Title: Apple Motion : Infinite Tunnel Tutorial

Hi, this is Simon Obstel and welcome to another tutorial for Apple Motion and today we're going to be taking a look at creating this infinite tunnel effect.
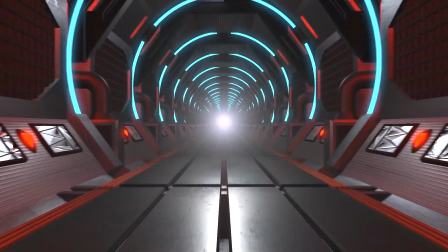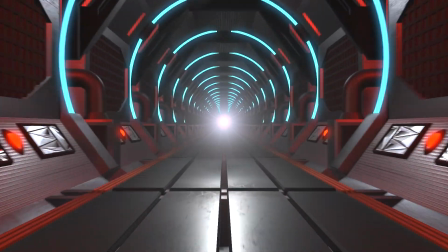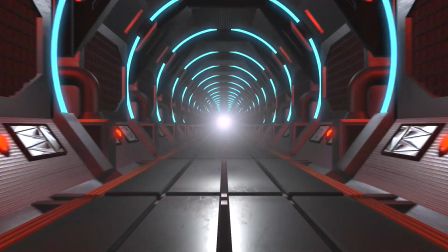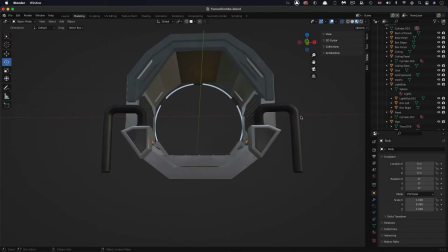0:29 So let's make a start. So here's the model we're going to be using in Blender and I'm going to provide
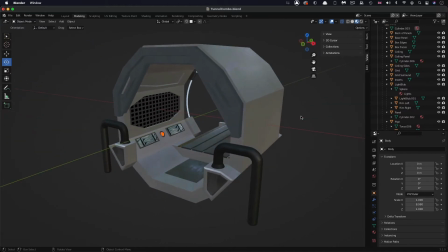0:37 you with the USDZ so you can import it directly into Motion. I won't go into the details of how I made this because you can see it's reasonably elaborate. It would take quite a while to explain.
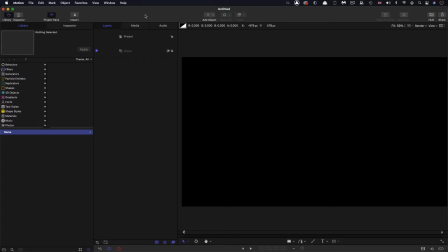0:50 Okay, so let's come over to motion. So first of all, let's check up on our project setup. I'm going with 1920x1080. I want a frame rate of 25 frames a second, and I want a duration of just 16 frames. So the first thing we're going to do is we're going to import that asset.
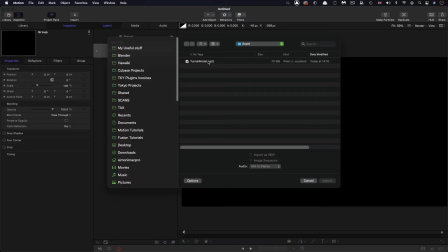1:08 So we're going to click on import, we're to come to the assets folder and select tunnel model, bring that in.
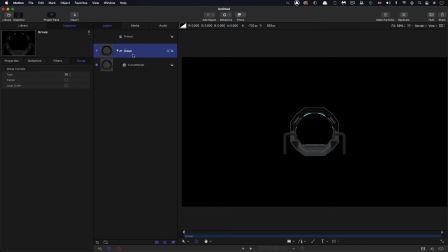1:14 So let's turn this group to 3D and I want to change the environment lighting of this down to 50% just to bring the overall lighting down a little bit. So the first thing I'm going to do with this model is to make a replicator out of it.
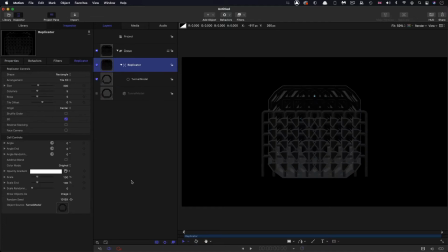1:29 So object replicate and the type of replicator we want is a line and we want start and end x at zero and then we want to open up the end point and we're going to set that z value to negative
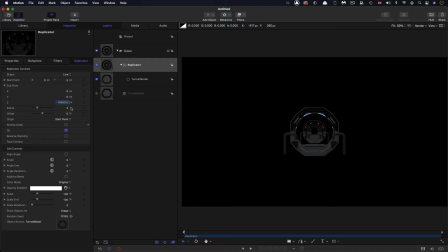1:45 10,000 and for the number of points we're going to have 25 and the other thing we need to do is come down here and set the scale to 120. So then what I'm going to do is I'm going to add a camera. So object camera,
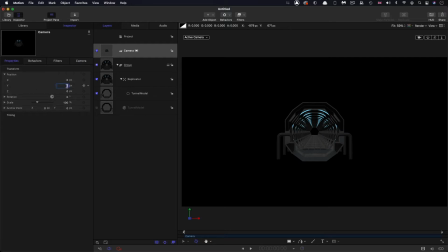2:01 open its position up and set that Y position to negative 75 and then the Z position I'm going to set to negative 2200.
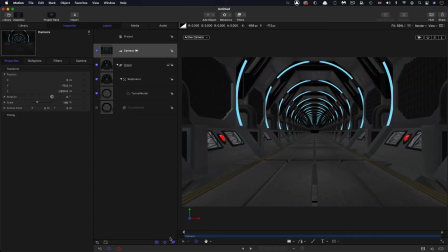2:14 And you can see we've now got our tunnel kind of nicely framed up. I'm going to turn off the 3D overlays so they don't get confusing. So in order to create our animation we're going to add a ramp behavior to that z value.
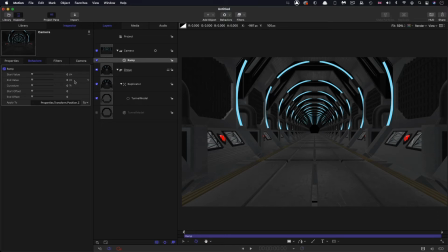2:29 So add parameter behavior ramp and the end value we're going to go with is negative 400 and that's going to create a perfect loop. So negative 400 like that and then if we press play you'll see the loop is absolutely perfect.
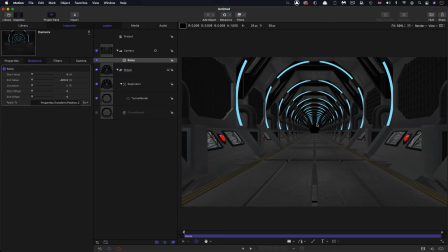2:47 There's a little bit of jumping there in the background because obviously we're jumping back to the first frame, but that's literally the only thing that you're going to be able to see. And what we're going to do is stick a massive great lens flare over the top of that so nobody is ever going to be the wiser.
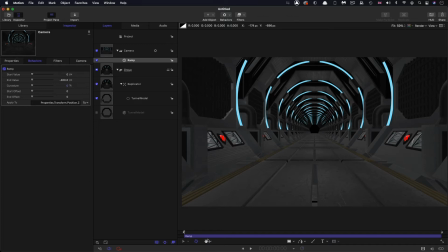3:01 So the reason for that negative 400 is that if you remember we had a replicator scale of 10,000 and we had 25 points and 10,000 divided by 25 gives you 400 and
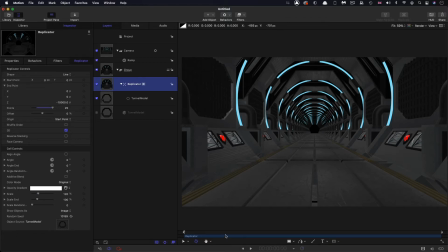3:20 that 400 number obviously gives us a perfect loop because we're just traveling that distance, that known distance. I just want to come back to the camera and point out that you can actually change the angle of view here to get sort of much more dramatic effect.
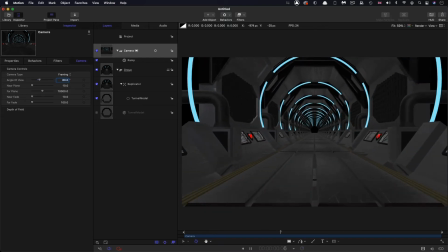3:33 So if I went for 60 you can see that that's even wider lens and we could even go for maybe 90
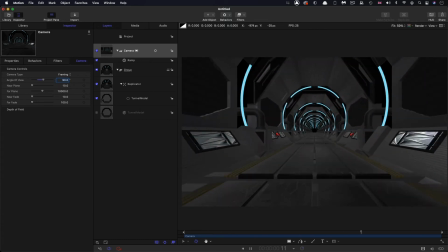3:43 and you'll see that as we increase the angle of view we appear to be going much faster and the tunnel appears to be a lot longer I think that's all a bit
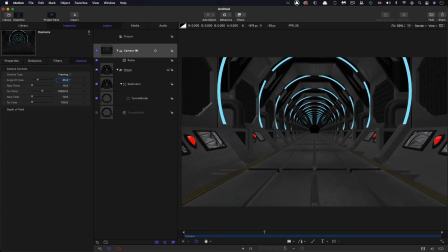3:52 too much so I'm going to stick with 45 so we've got a fairly nice gentle drift it's really up to you what you what you choose there because any value there will work the only thing is that the lighting when we put it in will change depending on the angle of view you
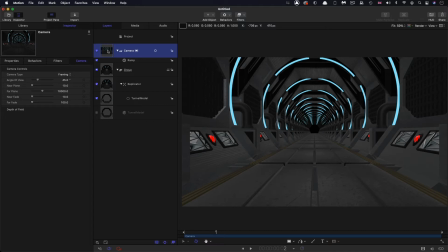4:07 use so some of those values you'll have to adjust So that's the next thing we're going to be doing is we are going to be adding a light. So add object light. So I'm going to set the intensity of this down to 10 and then I'm going to come to its position.
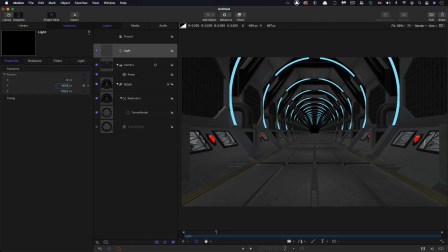4:24 I'm going to have a Y value of negative 40 and Z value of 0 and what I'm going to do is I'm going to link the Z value to the camera so add parameter behavior link and add in the camera so it's following its z
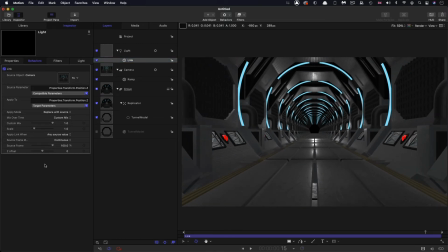4:43 position like that and then i just want to change this offset here uh so i'm going to go for 1750 and now you'll see that
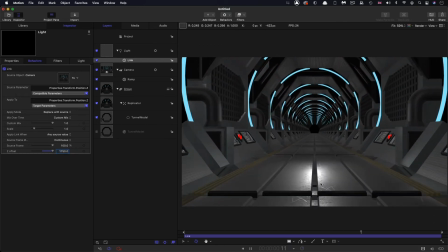4:52 light is now kind of tied to the camera in the foreground here so then i'm going to
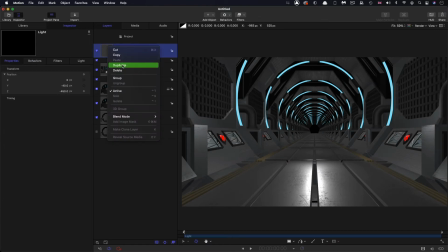4:57 duplicate that light right click duplicate and for this second light
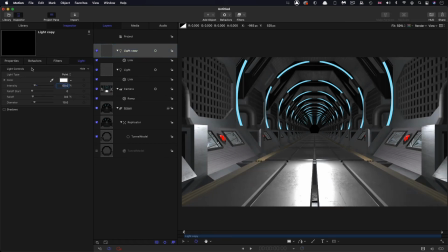5:02 i'm going to have an intensity of 50 and a Y position of 200.
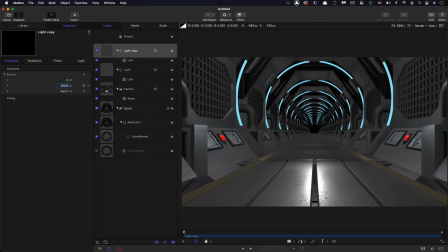5:08 So this is going to illuminate a little bit more of the roof. And I'm going to come over and I'm going to change that link offset to be 1250.
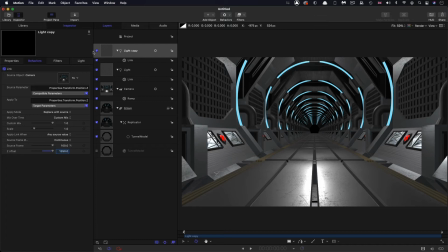5:19 And you can see now we're sort of lighting up these areas here. If I turn that on and off, we're kind of getting a different lighting effect. So already our scene is starting to be much more lively and interesting.
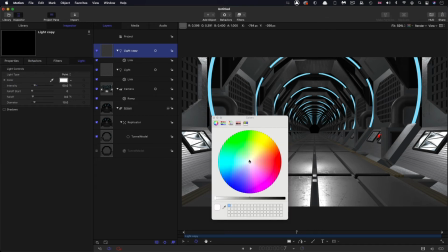5:31 And what I'm going to do with this light is give it a little bit of blue, not very much, just a tad like that, just to cool everything down a little bit.
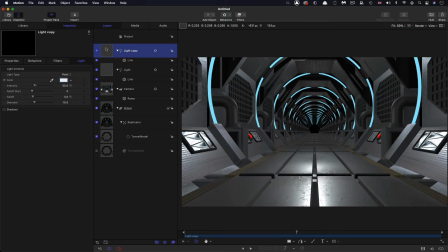5:40 And then I'm going to duplicate this light, right click, duplicate. And this light, I'm going to pick that red colour off that light there in the scene.
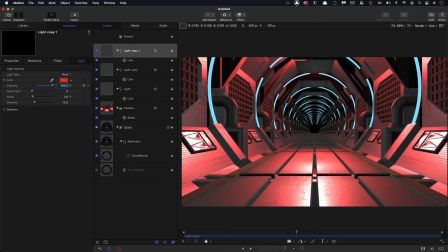5:51 And I'm going to set the intensity up to 500. And then let's just adjust its position. I want to go with negative 300 on x.
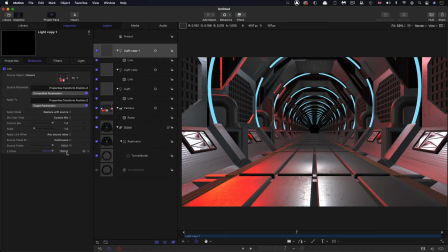6:02 The y value is good and we just need to adjust that z offset and I'm going to go for 2000. And you can see how that's giving us this nice red light off to the side. We're seeing some kind of red in all these edges here which is quite good I think. So I just need to duplicate that to move it over to the other side.
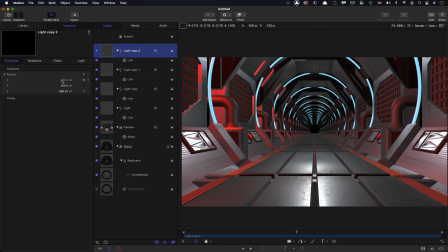6:21 So right click duplicate and all we need to do here is set that x value to positive 300. So now we're done with our basic tunnel build and light and what I'm going to do is I'm going to render this out because I want to be able to composite this in a different scene.
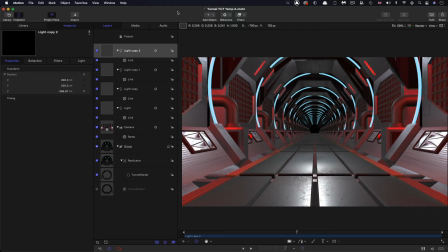6:38 So the first thing I need to do before I do that is to turn on motion blur because we're moving pretty fast and the default motion blur is is always much too much I think for any practical purposes and
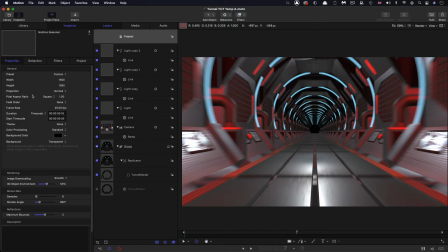6:53 what I do is I come over to the project properties and I just reduce that shutter angle down to 90 and so we've still got some blur and turn that on and off you can see we've got the blur
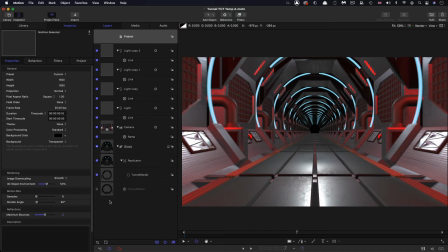7:06 around the sides here and this is going to smooth off that motion but it's not that crazy 360 shutter angle which gives us far too much blur. So then what I'm going to do is I'm going to come over to share and export movie and I'm going to call
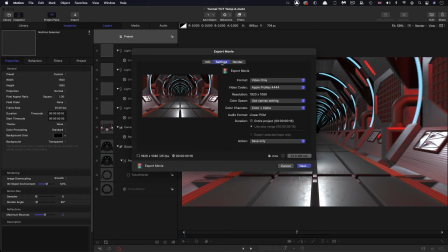7:21 this color pass and I want to use ProRes HQ.
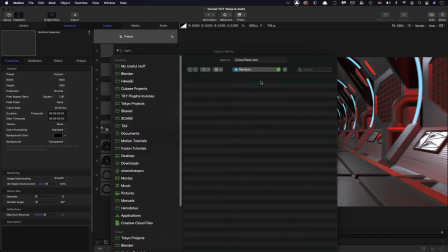7:27 I don't want any transparency here. So then we're going to save that to our renders folder.